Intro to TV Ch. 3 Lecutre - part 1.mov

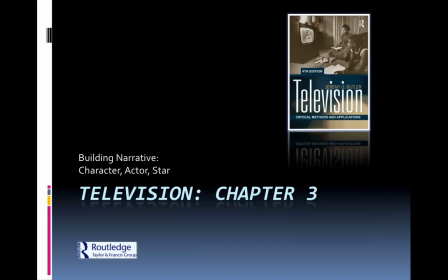0s
Okay, this is Kathleen narrating the third lecture, part one, building narrative from character to actor to star.
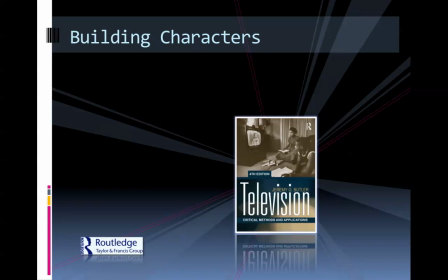8s
We're talking in this particular lecture about building characters, what the shows and the producers and the writers and the actors do to bring the characters to you.
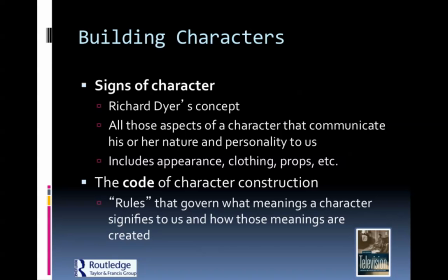16s
We talk about Richard Dyer's concept of signs of a character, which are all those aspects of a character that communicate his or her nature and personality, including appearance, clothing, props, etc. He calls this the code of character construction or rules that govern
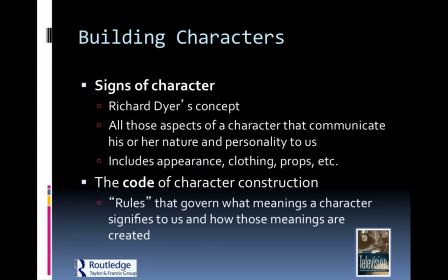31s
what meanings as a character signifies to us and how those meanings are created.
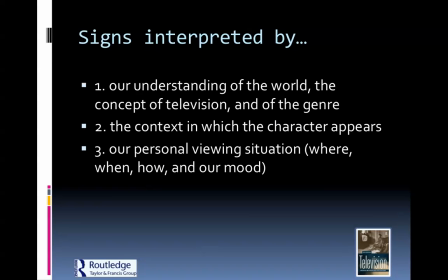37s
One thing that's important to remember is there's three main things that affect the way we view characters. First of all, our understanding of the world, the concept of television itself and of the genre. Remember that suspension of disbelief. Are we willing, as we sit down to watch TV, to get involved in the world?
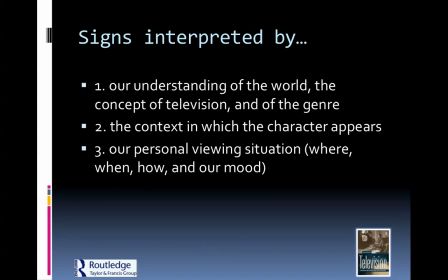55s
If we're not, it's going to be affected by that. And also the context in which the character appears. What is the show about? Is it interesting to you? Do you buy into the storyline and are you interested in it? And the third thing that they try to do with signs is affect our personal viewing situation.
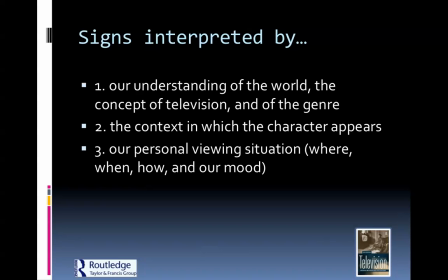73s
Where, when, how, and our mood. And you notice in your assignment, I ask you to describe to me what your viewing situation is going to be for your show project. The time of day, the circumstances where you are when you're watching it are all going to affect how you interpret the show.
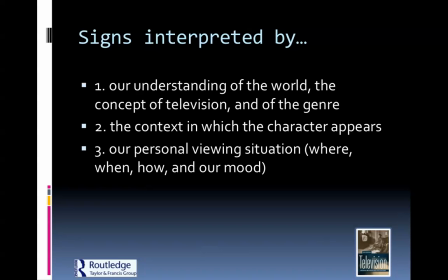89s
Remember, you might have had a really bad day. You might be coming from, you know, getting rear-ended or something on the interstate, and that's not fun. So how is the show going to use character signs to help you get caught up in the world and help you forget the rest of the world so that you can focus on the show?
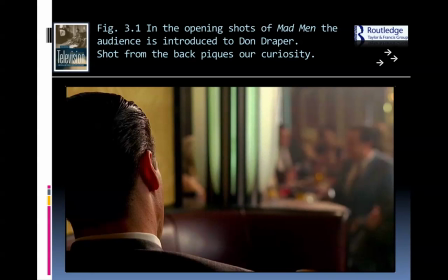107s
These are all things they have to think about. So one of the first things they talk about in the book I think is great. The opening shot of Mad Men, the audience is introduced to Don Draper. So this is before, this is the very, very beginning of the show. And you don't see much, but you get a lot of message from this about his character.
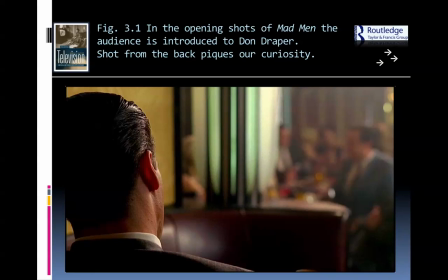127s
His hair is very slicked back and groomed. His face is clean shaven. His clothes are very formal and groomed as well. So it piques our curiosity. And we also get a little bit of sense of the environment that he's in as well. So all of a sudden, even in the very first seconds, they're helping you forget the rest of the world and be drawn into this world using all of these signs.
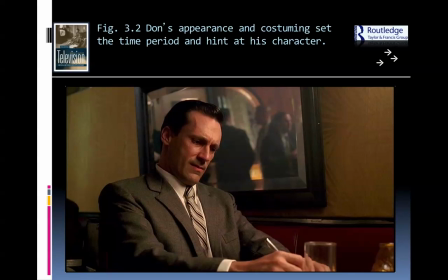147s
And then you see him a little bit more from the front. Again, it helps define his personality. He has a very stern and focused look on his face, and it helps bring us into the world.
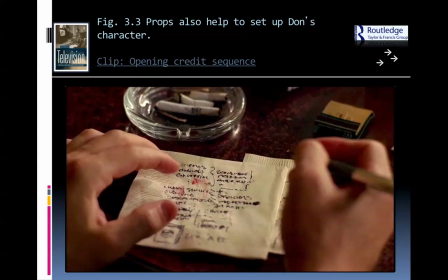156s
And then we see these props, the cigarettes and the matches and the scribbles and even, you know, the little stains on the napkin. Those all tell us something about him. And I also have a clip for you that you can watch after this is over of the opening credit sequence of the show, which is very interesting.
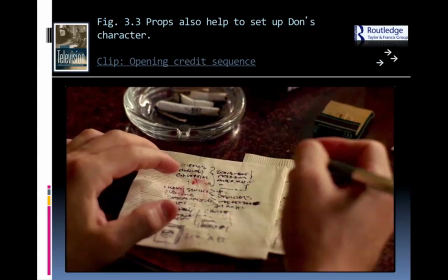174s
And I also have an interview with the directors about how they decided to make the opening shots.
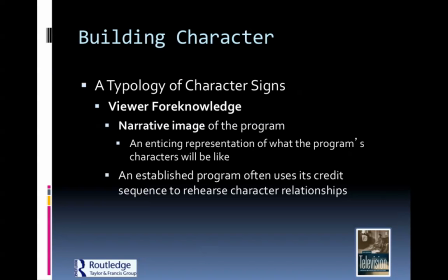180s
It's very interesting stuff about how they draw you into the world. So other things that they work on is typology of character signs. What is the viewer for knowledge? What do you need to know before the show starts?
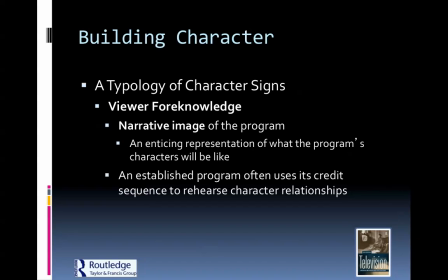193s
So a narrative image of the program. what's an enticing representation of what the program's characters will be like and how do they set that up what's the established program that the established program often uses its credit sequence to rehearse character relationships so they're going to do this for you they're going to help
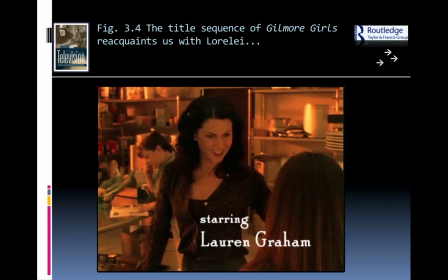210s
draw you into the world a good example of this is Gilmore Girls they're opening credit sequence reintroducing you to the characters reintroducing you to the environment that they're in which can help you focus in on this world there's the daughter there's the mother daughter relationship,
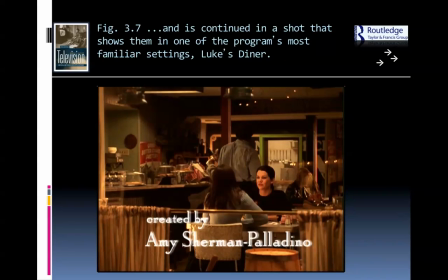225s
which is obviously very close. You have the environment, which is very homey, very warm colors, very friendly, and it establishes familiarity with the show.
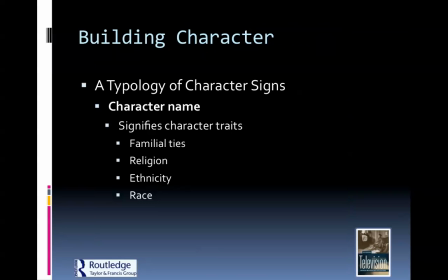234s
So again, you can forget about the rest of your day and you can focus in on this world. Another thing that they use obviously is character names. These are very carefully chosen because they signify the family they belong to, their religion, their ethnicity, their race. So names are very important.
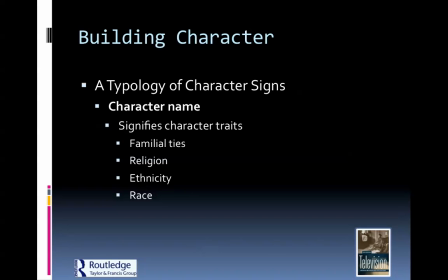249s
There's some good examples in the textbook of shows that use names to give you a sense of the world.
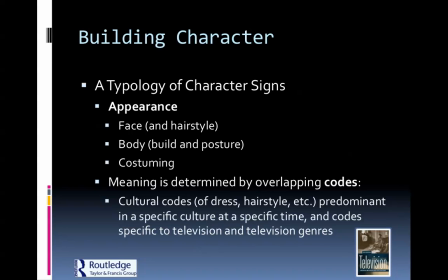254s
Obviously their appearance is very important. The designers and the writers and the actors work very carefully to maintain the look of their face, their body, their costuming. Meaning is overlapping in all of these things. The culture codes that we understand between dress and hairstyle are predominant in a specific culture at a specific time.
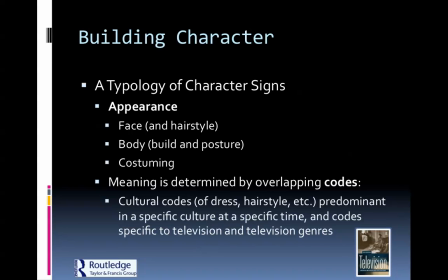273s
We know that these kinds of things change over time. The way that we wear makeup and the way that we wear our hair and the way we dress is very specific. If you look at that 70s show, they make very specific choices in the clothing that definitely tells you what's going on and what time period we're in. And these codes are specific to television and television genres as well.
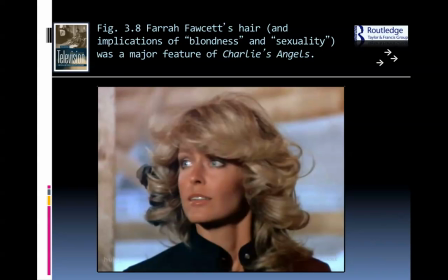293s
Farrah Fawcett, of course, in Charlie's Angels back in the 70s, this was very, very indicative of sexuality and blondness and femininity, even though she was a tough street fighter. It gives you a sense of the type of character she was compared to the other characters. Then you have somebody like 50 Cent.
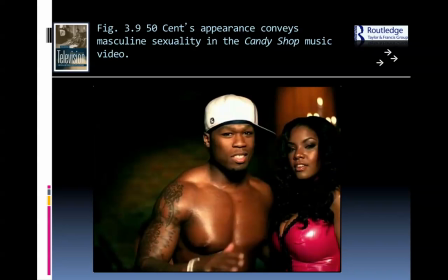311s
It's giving a very, very different impression. He's giving a very bold masculine sexual presence by just the way he looks in his tattoos.
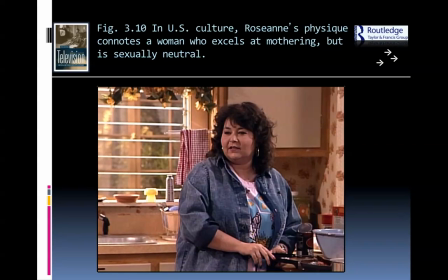320s
And then you have somebody like Roseanne. Her physique connotes a woman who excels at mothering, sexually neutral, although she does have the big hoop earrings on, which is a sign that she still likes to have a little bit of flair to her,
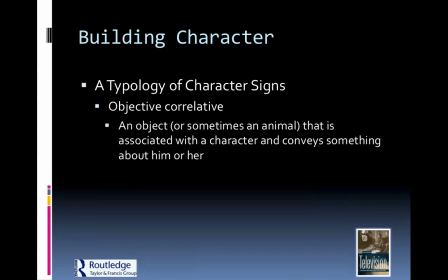332s
but she's very, very practical in the way that she dresses. Then things like objective correlative. These are things that are related to the character, very specific to them. An object, sometimes an animal, that is associated with the character and conveys something about him or her.
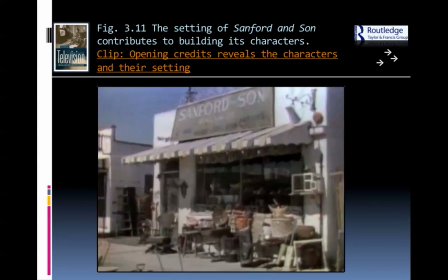349s
So it has a metaphoric meaning as well. Definitely the junkyard sequence, if you watch this clip after you watch this lecture, of the opening credits which reveal the characters and their setting in Sanford and Son. They work in a junkyard, and they have kind of a cluttered old life.
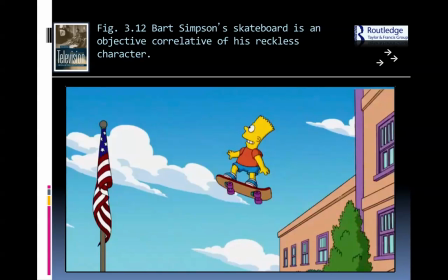368s
Then you have Bart Simpson and his skateboard. Definitely gives you the connotation of his recklessness and also his freedom, his sense of constantly striving for freedom and striving for greater heights. So the skateboard is very closely associated with his personality.
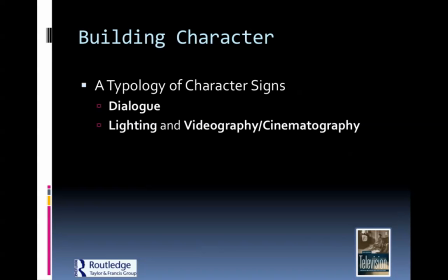383s
Obviously, dialogue is very important to the characters, how they speak and how they use language, whether it's very formal like in Frasier or whether it's very kind of homespun like in Roseanne. Those kinds of writing choices are very important in the way that the characters use them.
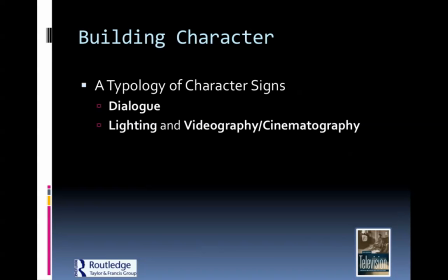400s
And then lighting and videography and cinematography, we'll talk about those in detail later on in the semester,
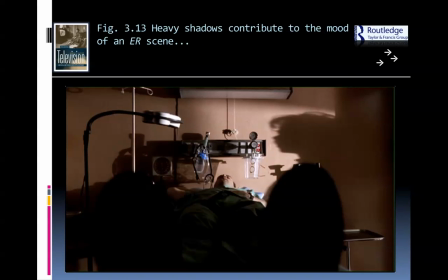405s
but choices are made very carefully such as the scene in ER. Obviously the mood is very, very dramatic. A lot of time in evening drama shows you're going to see this kind of lighting shows like the West Wing or CSI are going to have very specific,
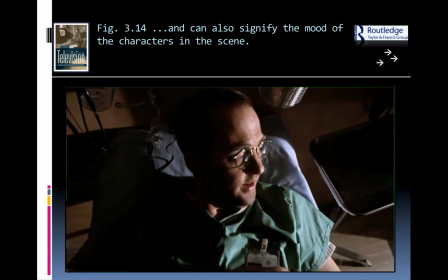421s
shadowy, interesting lighting choices. And even the camera angle here, along with the lighting, gives you a sense of foreboding, a sense of, you know, he's maybe not quite sure of what's going on. He's a little confused right now. He seems to be searching for the answers.
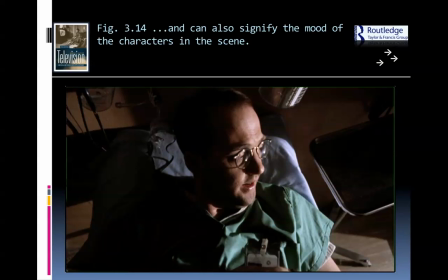440s
You get that just by the fact of the camera angle looking down on him.
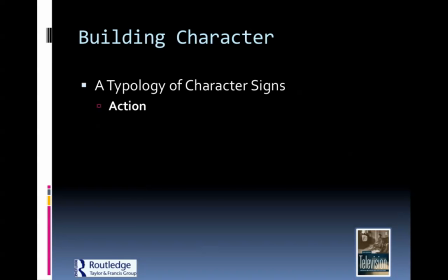447s
Then action, of course, how the characters actually move around is very important,
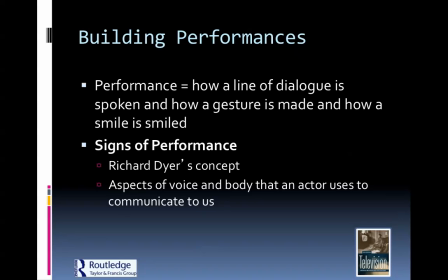451s
and how dialogue is spoken, and how a gesture is made, and how a smile is smiled. These are all signs, and again Richard Dreyer defined this, and he said the aspects of the voice and body that an actor uses to communicate to us are also considered signs of performance.
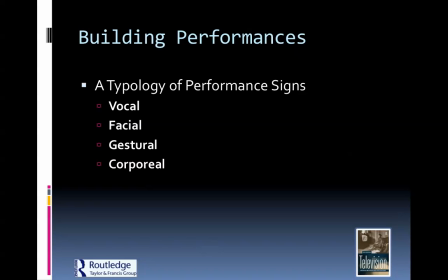466s
We talk about vocal, facial, gestural, corporeal, voice, face, gestures with the hands, and then the body. All of these things the actors work very, very hard on to make sure that they are conveying their character. Vocal, we talk about volume, pitch, and timbre.